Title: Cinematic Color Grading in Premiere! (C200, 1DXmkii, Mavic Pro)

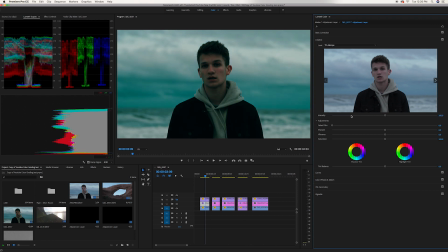So that's where I have it. That's where it was originally. So I think that looks good.
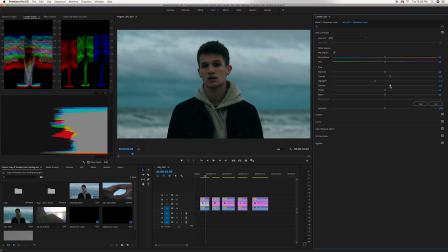Let me increase the highlights a little. Let me lighten the shadows up. Add a little sharpening. This is what the color wheels are doing.
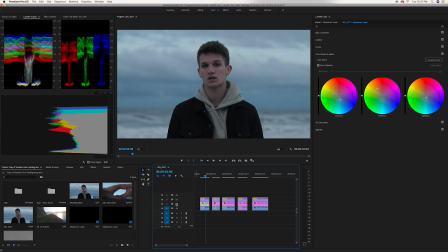Yeah, and then that's before, after, before, after. So yeah, looks pretty good. And then what I did was I added some film grain. So as you can see here, it's just adding a little bit of texture. I love to take away that digital feel and give it a little more film look.
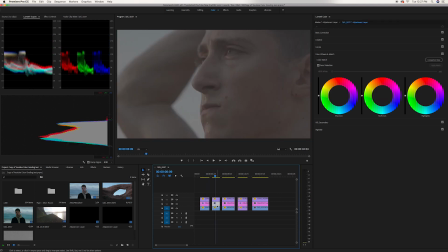So here we are with another clip that's a close-up. We're here, our adjustment layer.
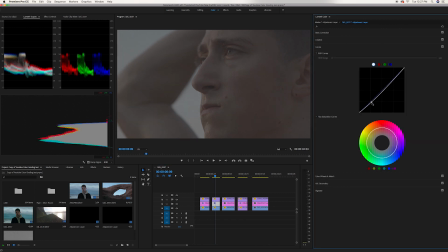We're gonna go in the curves. do the same thing. We're gonna add a little contrast using the curves.
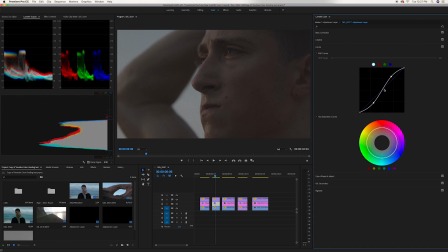This is a flat raw image out of the C200, so the curves are gonna be a little more steep to give it a little more contrast. That first clip, by the way, was a clip from the 1DXmkii, but this one is the C200.
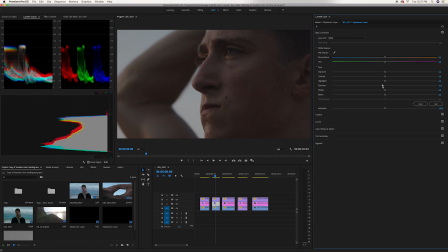Gonna add a little more to the shadows, maybe not. Give it some black, make it a little more punchy. And I typically like my images to be dark on the darker side and a little more contrasted.
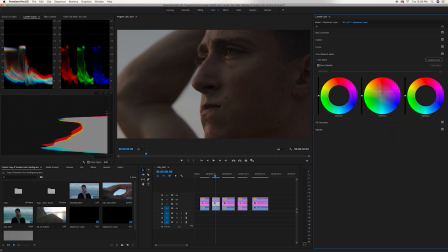I'm gonna come into our color wheels. We're gonna throw orangish color into our midtones. And we're gonna mimic that or complement that with some blue in the shadows. As you can see, that's already looking super good.
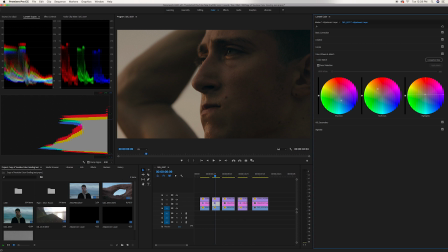Then I think the sun was pretty warm, so I think I wanted to mimic that in the highlights. Just maybe not. Maybe I wasn't. I don't know what I'm doing with the highlights here. Give it a little more. Yeah, it looks good.
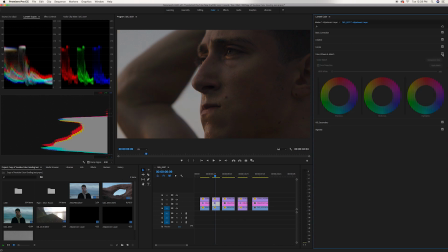So that's with and without the color wheels. All right, do a little more adjustments, add a little more contrast, slightly.
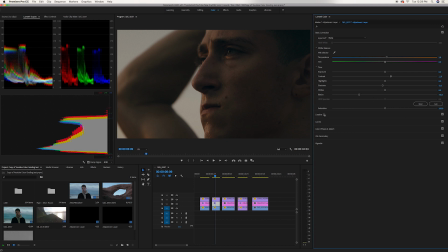Make it a little more moody by taking down the shadows. So now I feel like it's time to add the LUT.
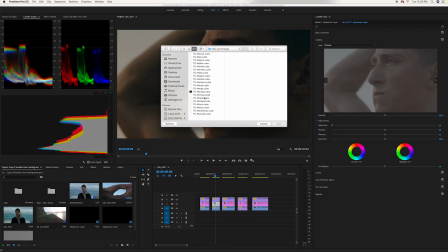So we're gonna use that same Menrope LUT, and poof, that looks terrible.
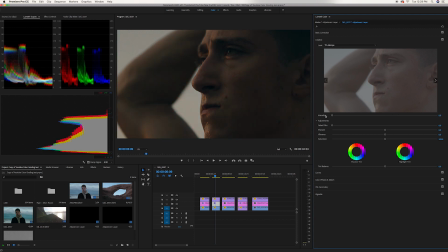So we're gonna dial it down a ton and just give it the slightest bit of that LUT. And what that LUT's doing is it's intensifying the blues in the shadows and the oranges in the midtones.
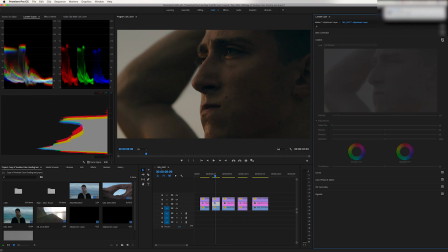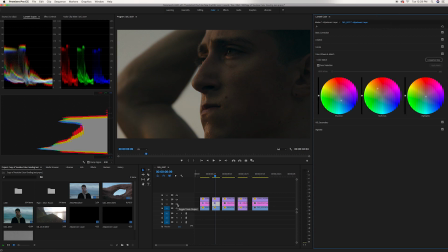So there you go. This is with and without the color correction, or the color grading, my mistake. Looks pretty good. And also here we have a film grain, adding some texture.
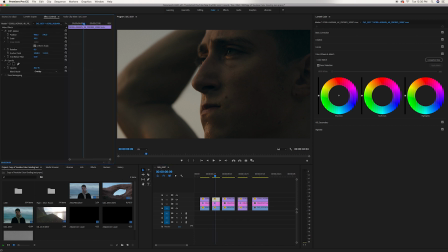I'm actually gonna give it a little more texture. Looks great.
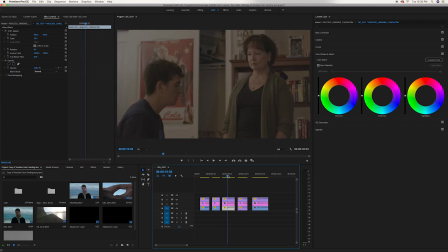So here is a low light setting from a short film. This is also raw image from the C200. And because it's so flat, that curve again is gonna be a little more punchy.
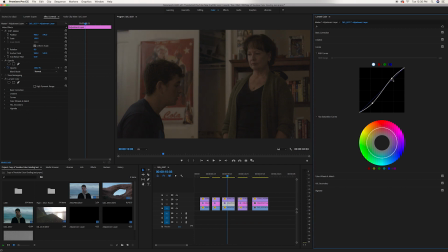So there we go, taking down the shadows, brightening the highlights a little bit, giving it a little more contrast by pulling up both. Looks good. Coming to the color wheels.
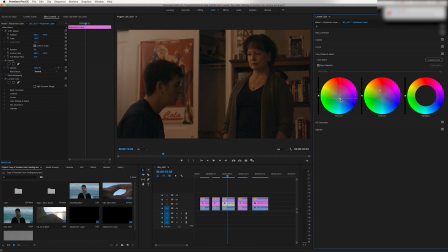Add orange into the midtones. Add some blues into the shadows once again. And the light that I was working with here, I wanted to feel like a tungsten light because it was like a desk lamp.